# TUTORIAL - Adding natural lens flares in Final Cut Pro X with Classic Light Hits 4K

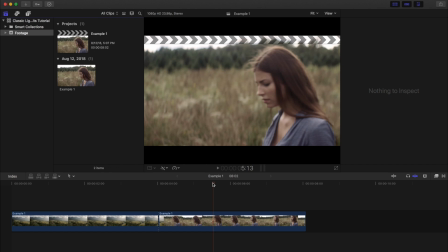In this quick tutorial, we're going to walk through how to use classic light hits in Final Cut X.
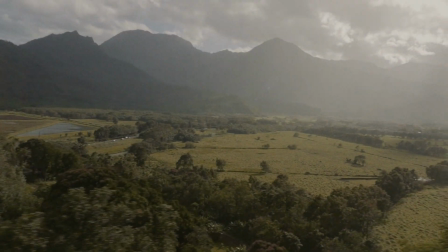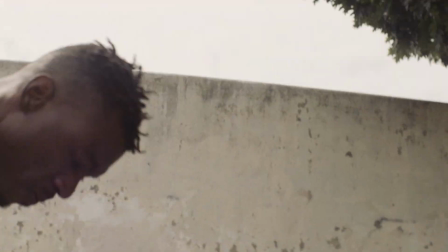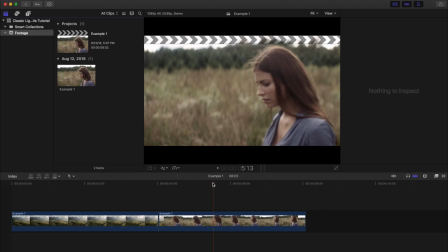First, let's import classic light hits into our project.
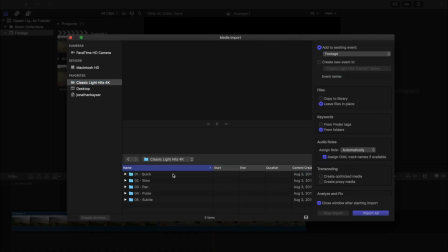We'll just hit Command-I, and we'll navigate to the Classic Light Hits folder and select all the subfolders. Before we import, we're going to create a new event and call it Classic Light Hits 4K,
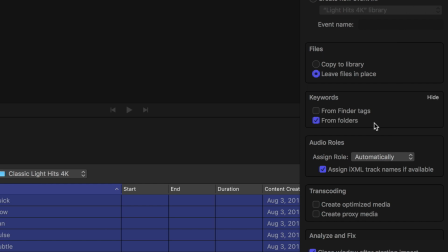and we'll want to make sure it creates keywords from the folders.
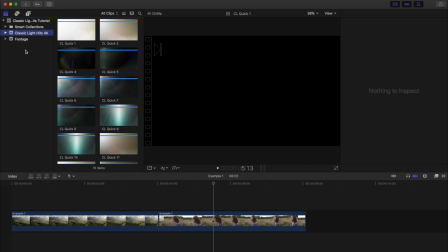The effects in this library are really versatile and easy to use, and as you can see, they're organized into 5 different categories,
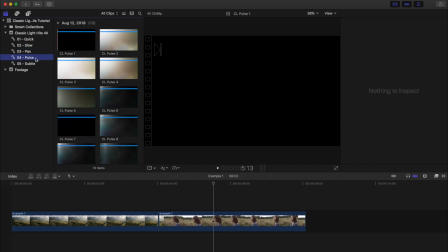which makes it easier to locate the type of effect that'll match the shot you're working on.
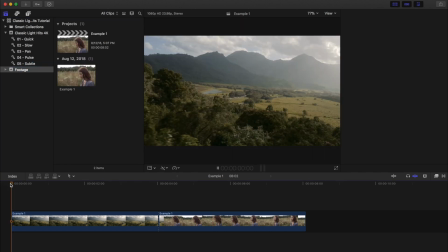All right, let's look at our footage. We've got this epic drone shot that's panning toward the sun.
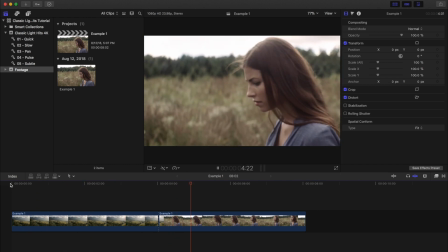Then we cut to this woman walking through a field.
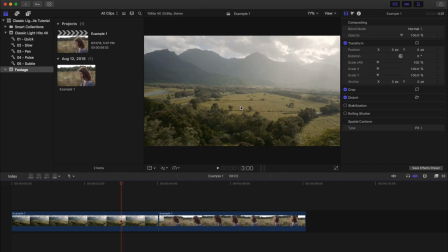Both shots have pretty clear light motivation, like over here and right over here.
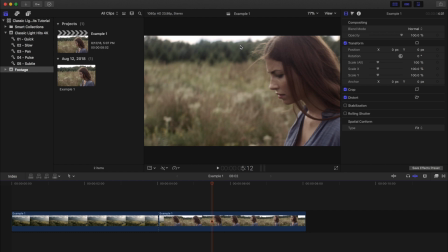And we're gonna use some light hits to tease that light out a bit more. First off, we want to make the transition between the two clips a bit more elegant.
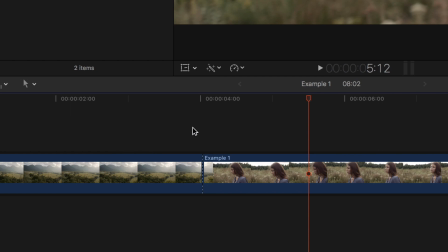So we're going to add a light hit that ramps up right before the cut, and on the next shot, we'll add a light hit that slowly fades away from the cut.
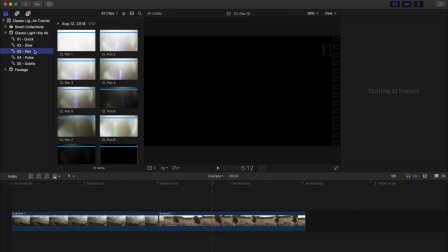Let's go into the pan folder and grab clip number 7 and drag it onto our timeline
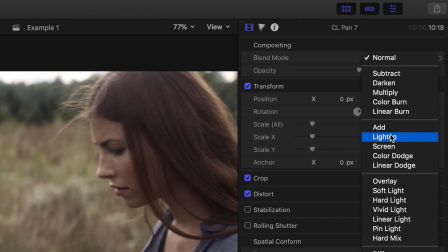and go to the video inspector and set the blend mode to screen. Let's go to the effects browser and type in flip.
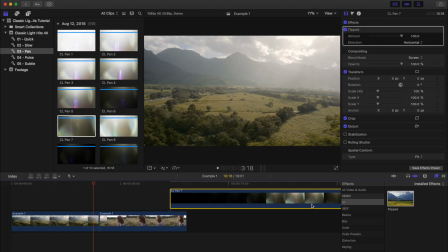And we'll grab the flip effect so that our light hit is panning the same direction as our drone shot is panning.
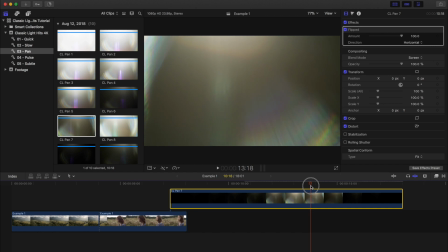All right, let's scrub through the clip and find the spot right before it's brightest.
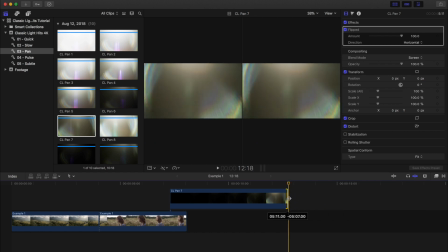And we'll trim the clip right there and drag it right up to our edit point.
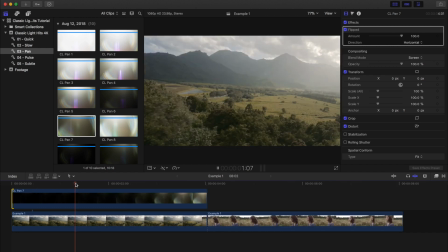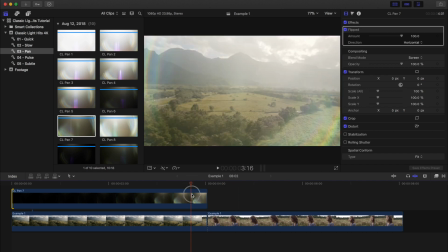Looking great. Let's dial in the color. So we'll go to the color inspector and choose add color wheels. As with all our video products, you can easily color grade or tint the effects to get interesting looks.
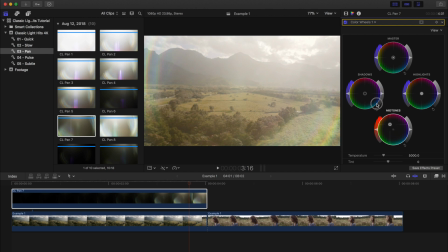In this case, we just want to make it a bit warmer. And we'll maybe dial the mids down a bit.
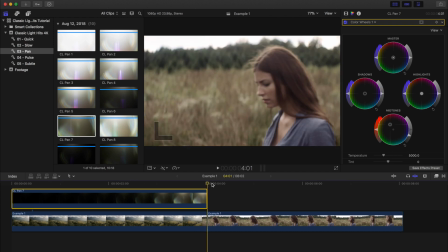Perfect. For the next shot, let's grab clip number 4 from the slow folder.
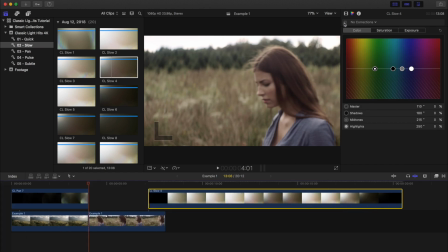And we'll set the blend mode to screen.
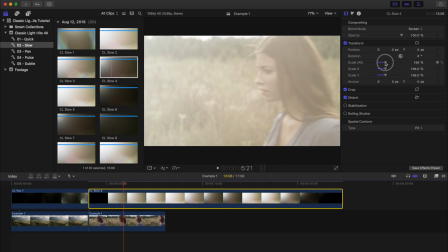And we'll maybe scale it up a bit. One major benefit of owning the 4K version of the library, even if you're working in 1080p, is that you have way more range to scale the effects up without losing resolution.
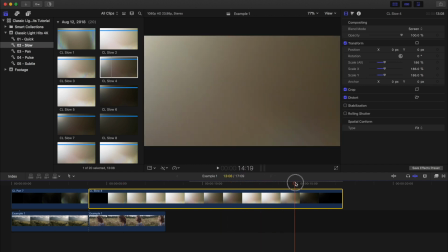Just like before, let's scrub to the part of the clip where it's brightest,
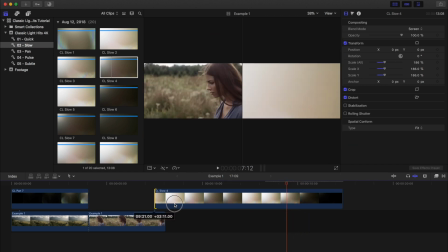and we want to use the part just after that, so it fades from the edit point.
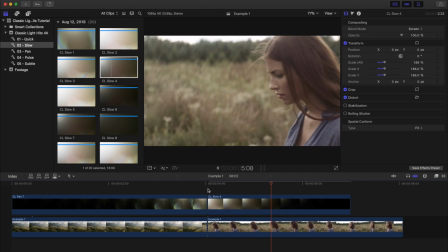Now, we want the effect to be a bit more subtle.
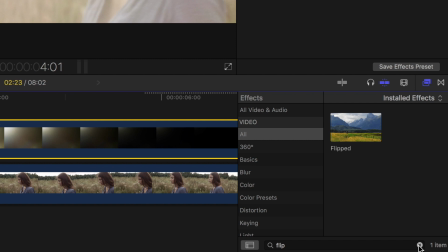So we'll go to the effects browser and type in mask, and we'll add a shape mask.
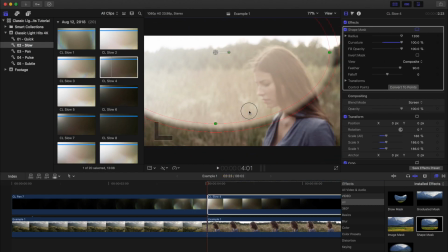Let's crank up the curvature, and we'll position the mask over here and make it a bit larger,
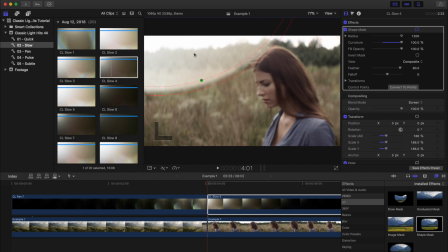maybe rotate it a bit. And we'll feather it way up.
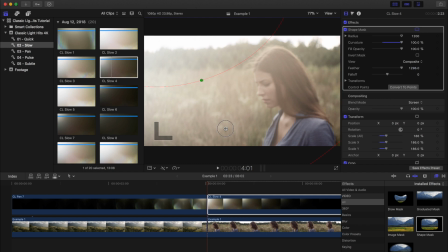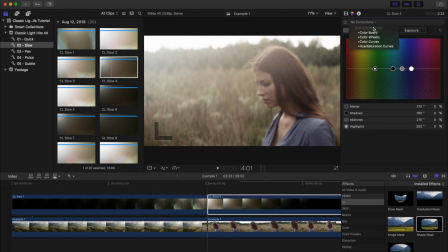Let's go to the color inspector again, add a color wheel, and we'll dial in the warmth.